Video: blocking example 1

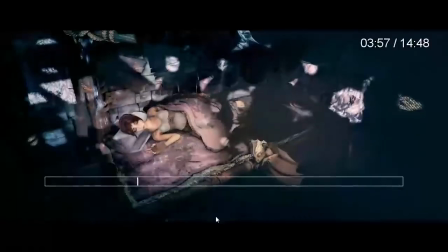(8:33)
So I'm going to skip some parts.
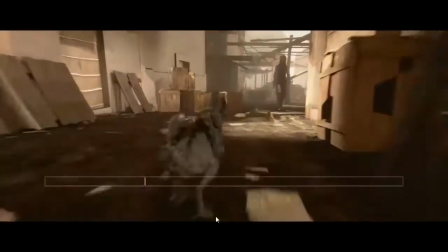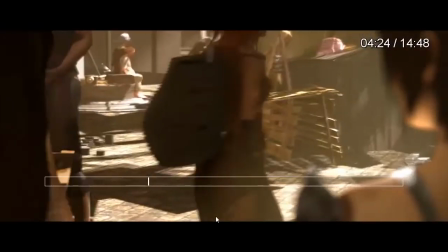(8:41)
Still?
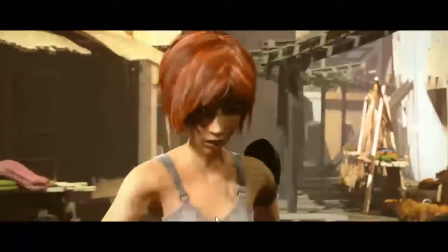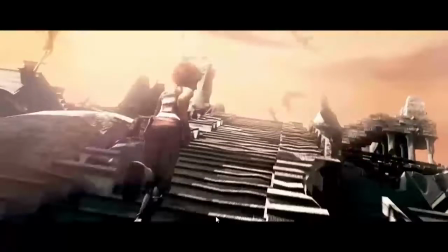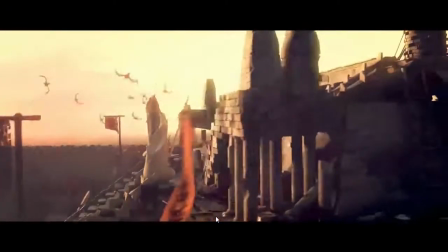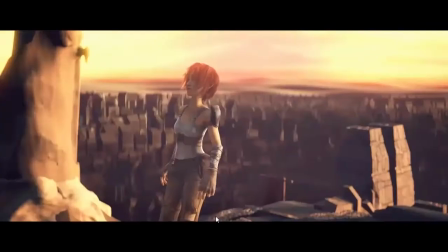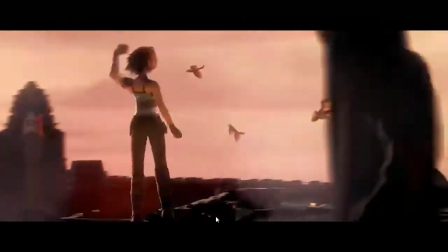(9:06)
I want you to look at this part, because there's something that's going to happen here, and I want you to see how cinematography was used to express it.
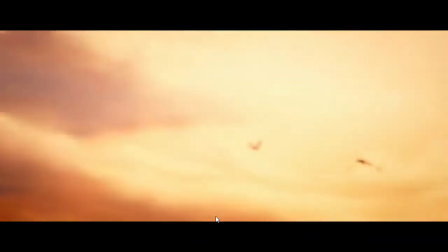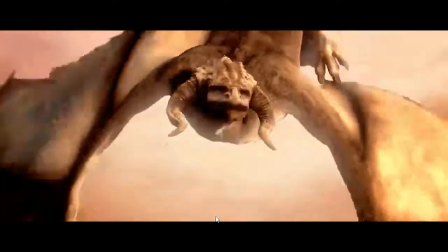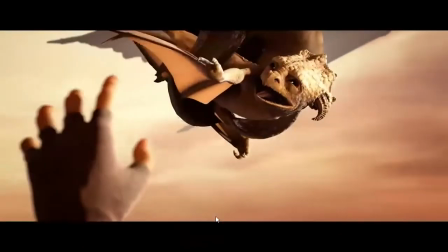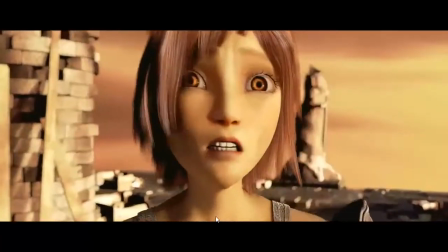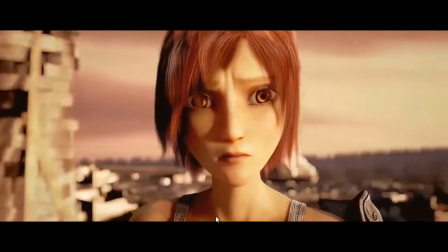(9:49)
Okay, you see, you're taking closer and even closer to the character.
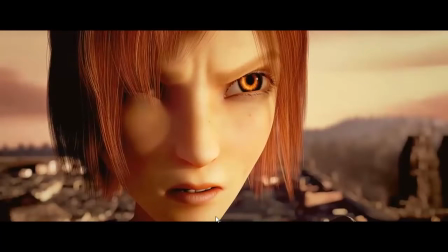(9:55)
So that's what I was talking about. Now we have been taken even deeper through this character's emotion, even though we are not yet halfway. And by the way, it's not a rule that we should be fully deep. By the way, it's halfway the story. You can break it however you want.
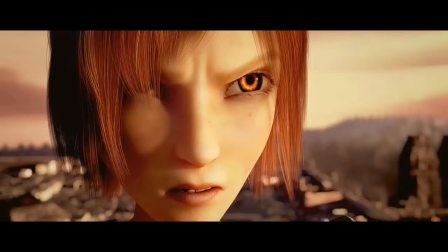(10:11)
It's all about taking somebody through an emotional journey and knowing when and knowing what to do to cause some certain emotions.
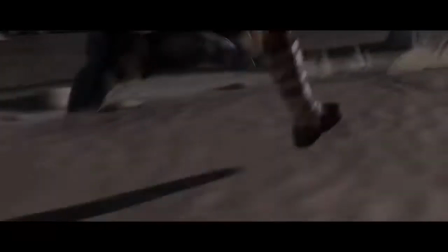(10:19)
So here we are taken to this character's face. So that was something that was emotional, I can say.
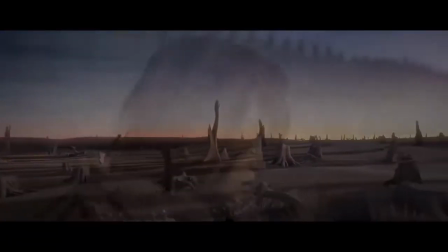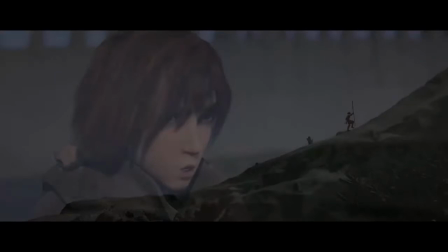(10:31)
So even now, as they take us through this journey, the director is using close-ups because, you know, this is an act of emotion.
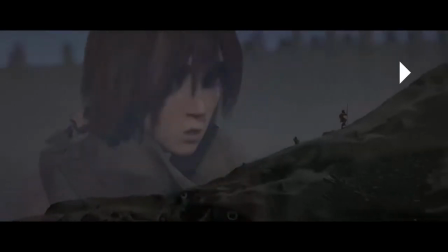(10:39)
She's not just running, she's running emotionally. So you can see that we're also cutting through close-ups and yeah.
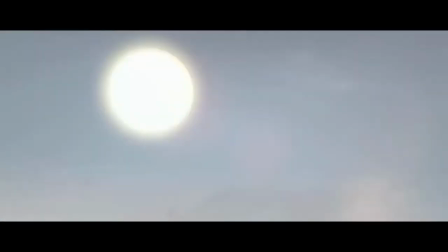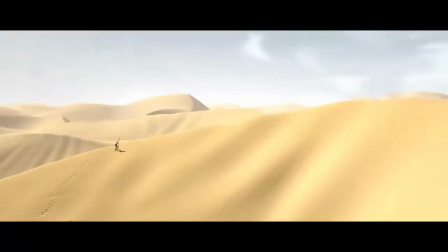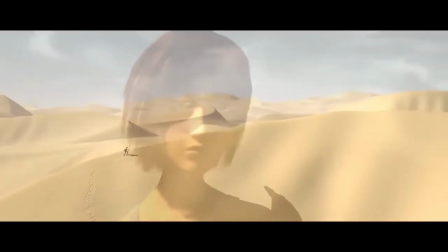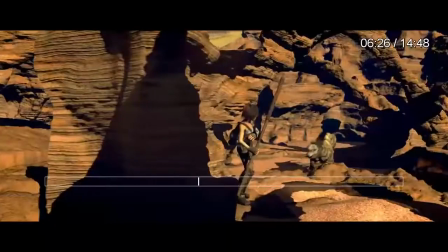(11:03)
Okay, let's skip some parts here.
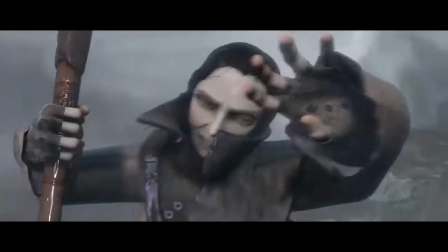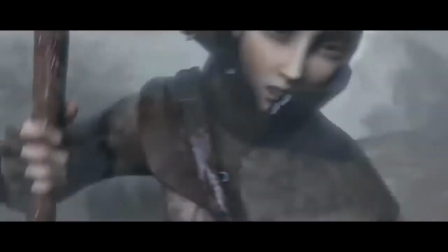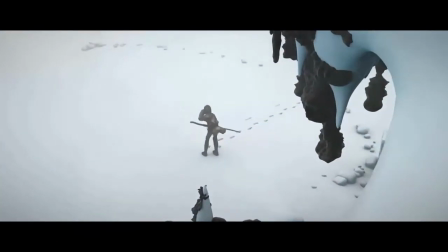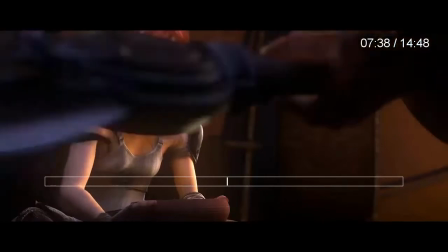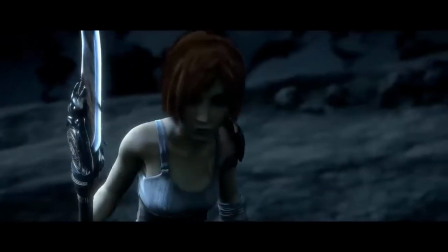(11:37)
Okay, so as you can see,
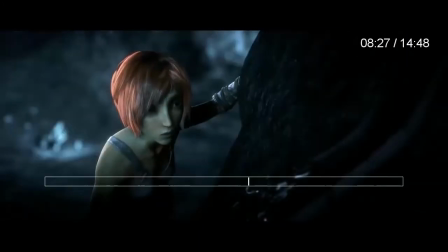(11:45)
I'm going to skip some parts here because the whole point of this is not for you to understand this story,
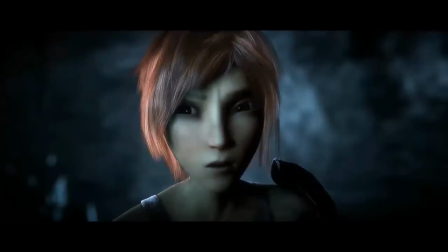(11:52)
it's to understand how this stuff was used and yeah.
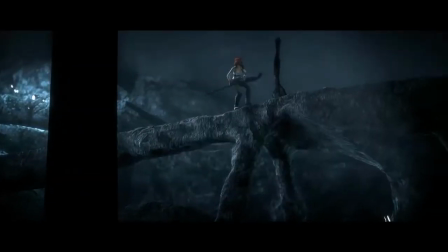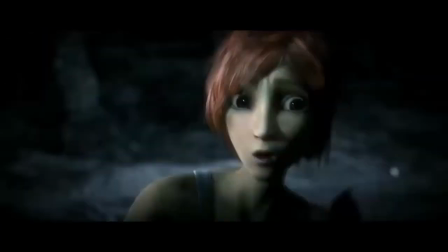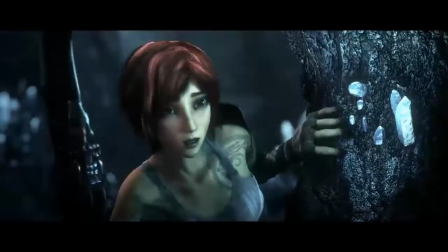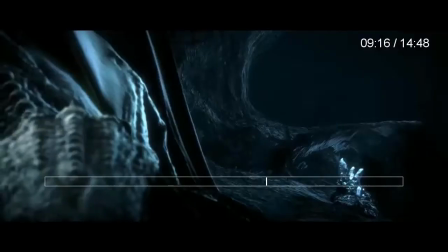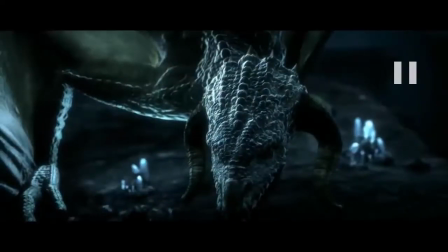(12:19)
So you see how the character, how the director is constantly using close-ups in this part of the story,
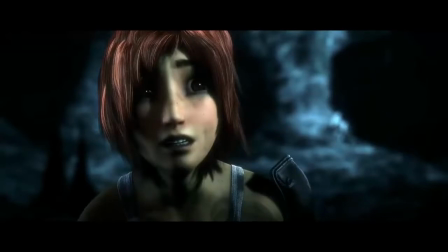(12:26)
because, you know, this is an act that is emotional.